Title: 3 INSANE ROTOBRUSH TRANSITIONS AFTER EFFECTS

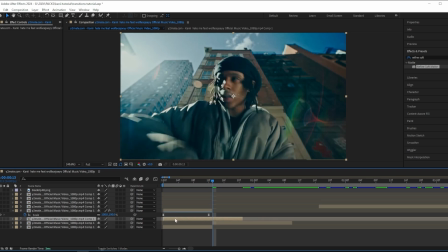2:44 and then drag it over and then cut it where it matches and then do the same
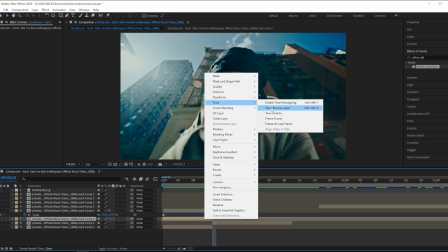2:50 right click on that clip go to time and reverse time layer and
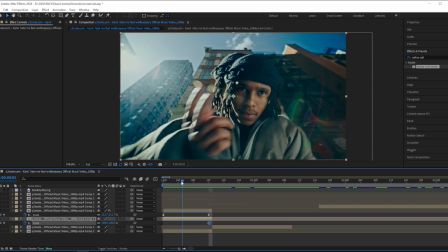2:56 then go to the end and add a scale keyframe and then go halfway through the clip and press this link button to remove the
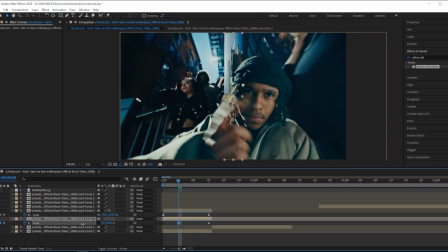3:04 link and then I'm going to drag down the scale like this just on the x-axis and then I'm going to ease these both of these keyframes right now it looks
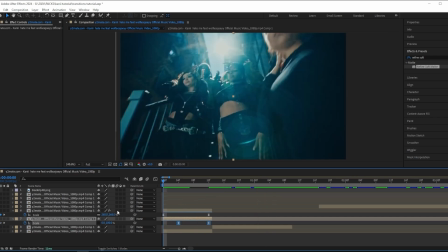3:17 like this and to make it look even better I'm going to add on some motion blur and i'm also going to add a camera lens blur to my subject to make it look a little bit more realistic when my subject pops up so i'm going to change the blur radius to 25
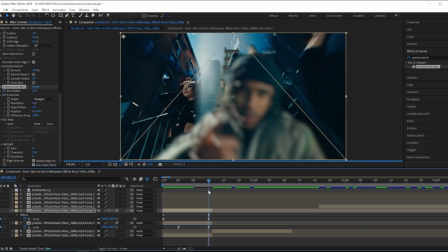3:33 and then keyframe it throughout the clip and change it to zero at the ending
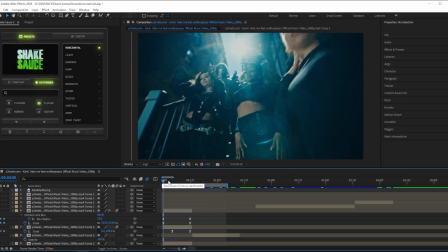3:37 now my transition looks like this and if you're
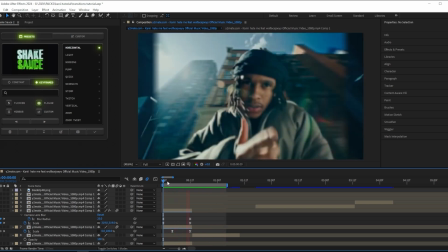3:42 going for a more smooth look you can stop right here and keep it like this but i'm going to add a shake tube just to give it a little bit
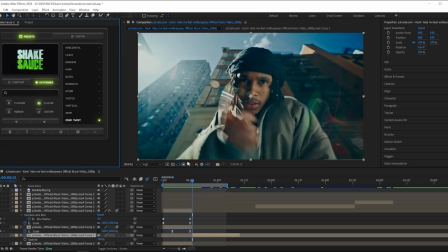3:49 more energy because i feel like it's too plain right now so to make this shake i'm actually going to use a plugin called
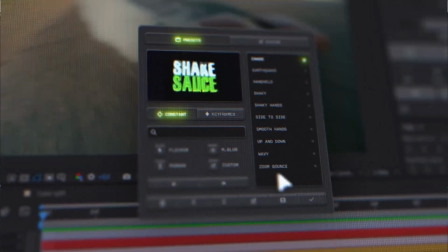3:56 shake sauce by my boy brian delimata so i got my shake sauce right here and i want to use a keyframe shake and i want to have motion blur on
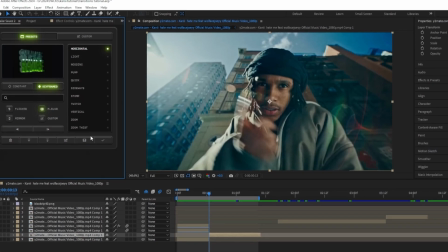4:03 and out of all these shakes i think i want to use the zoom twist one so i'm going to press on this and
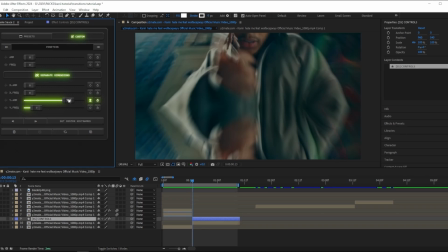4:12 then i'm going to press on this to customize my shake and i just want to bring it down a bit and
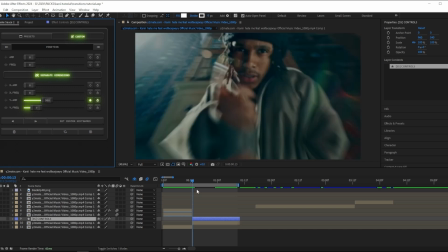4:21 i want to keep it like this
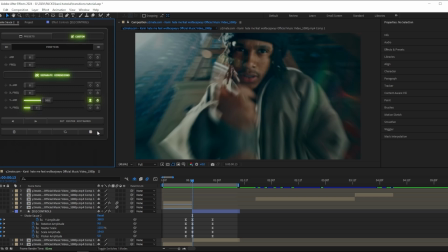4:26 yeah i think that looks good for my scene what you can do now is you can actually save this as your own preset by pressing set center keyframes and then name my preset vertical shake and then it's just
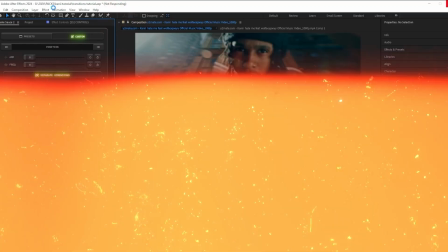4:39 saved inside of shakesawce you can actually download this plugin for free with the link
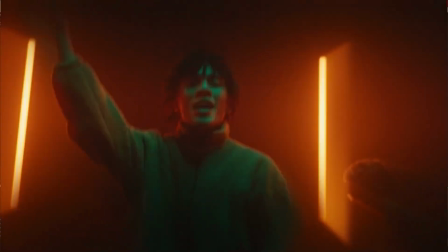4:44 in the description you'll get a seven day free trial of shake sauce 2 so make sure to go grab that link in the description but
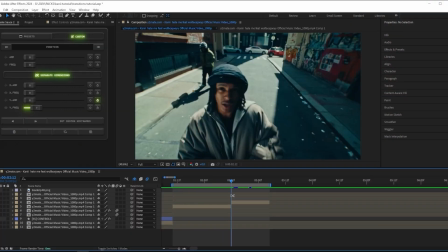4:51 on to the next transition so i've got my next scene right here so i started off by doing the same thing i cut the clip and then what you want to do like last time you're gonna use the rotor brush tool and mask out your subject i just finished masking out my
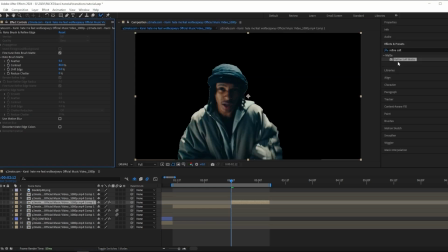5:04 subject and now i want to press freeze now once again i'm going to add on a refines of the mat just to give it a little bit more clean look and make the edges more smooth and now like last time i'm going to duplicate this and drag this onto the scene before and
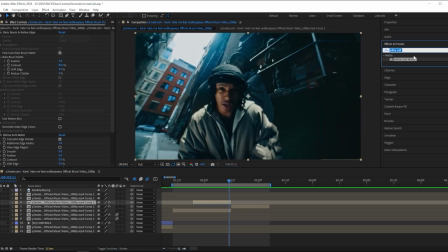5:21 time reverse this and i want to add a scale wipe effect to this i'm going to change the direction of the scale wipe to 180 degrees and then you want to grab the center of your scale wipe and drag this down and
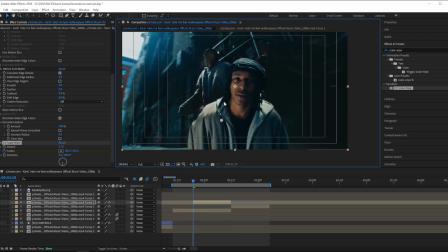5:38 keyframe this at the ending and then go up to the beginning and drag this all the way up like this until your subject isn't in the frame anymore and I forgot to mention that I have my stretch on 5.7 and what you want to do
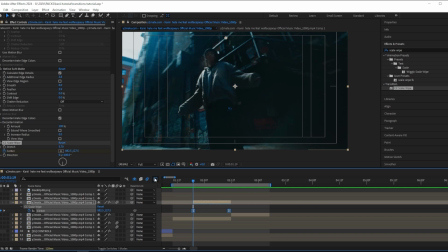5:54 now is ease these keyframes add on some motion blur and copy my graph like this now
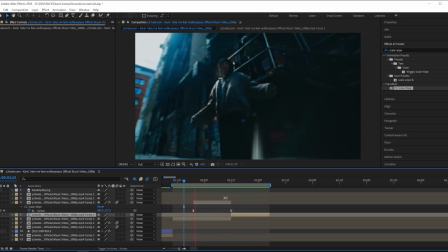6:04 my transition looks like this and it's actually way too plain for me so i'm going to duplicate
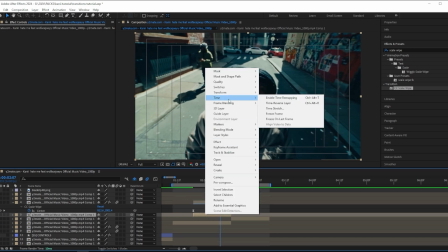6:09 my scene and do the same thing time reverse layer again and
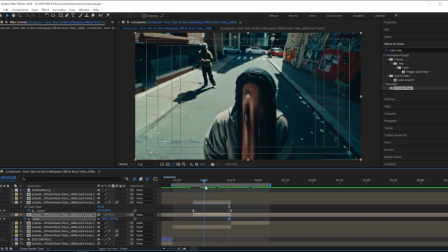6:14 make a scale keyframe and go halfway through the clip about right here and unlink the scale and i want to put the y scale
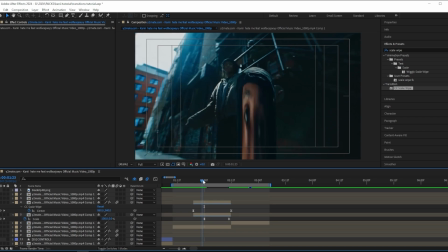6:24 to zero basically the same thing we did before just to give the background a transition
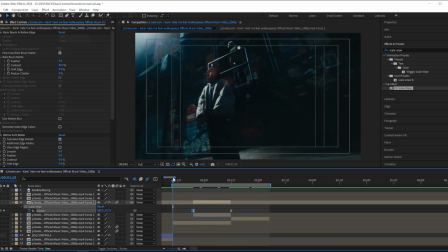6:29 too this is good for the second transition now on to the next one yo
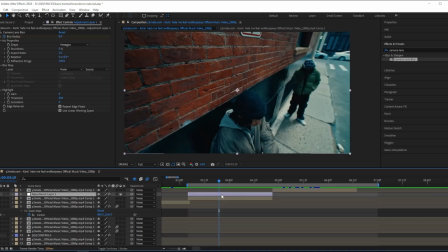6:36 so i just recorded the final part of the effect and forgot to press record so let's do this shit again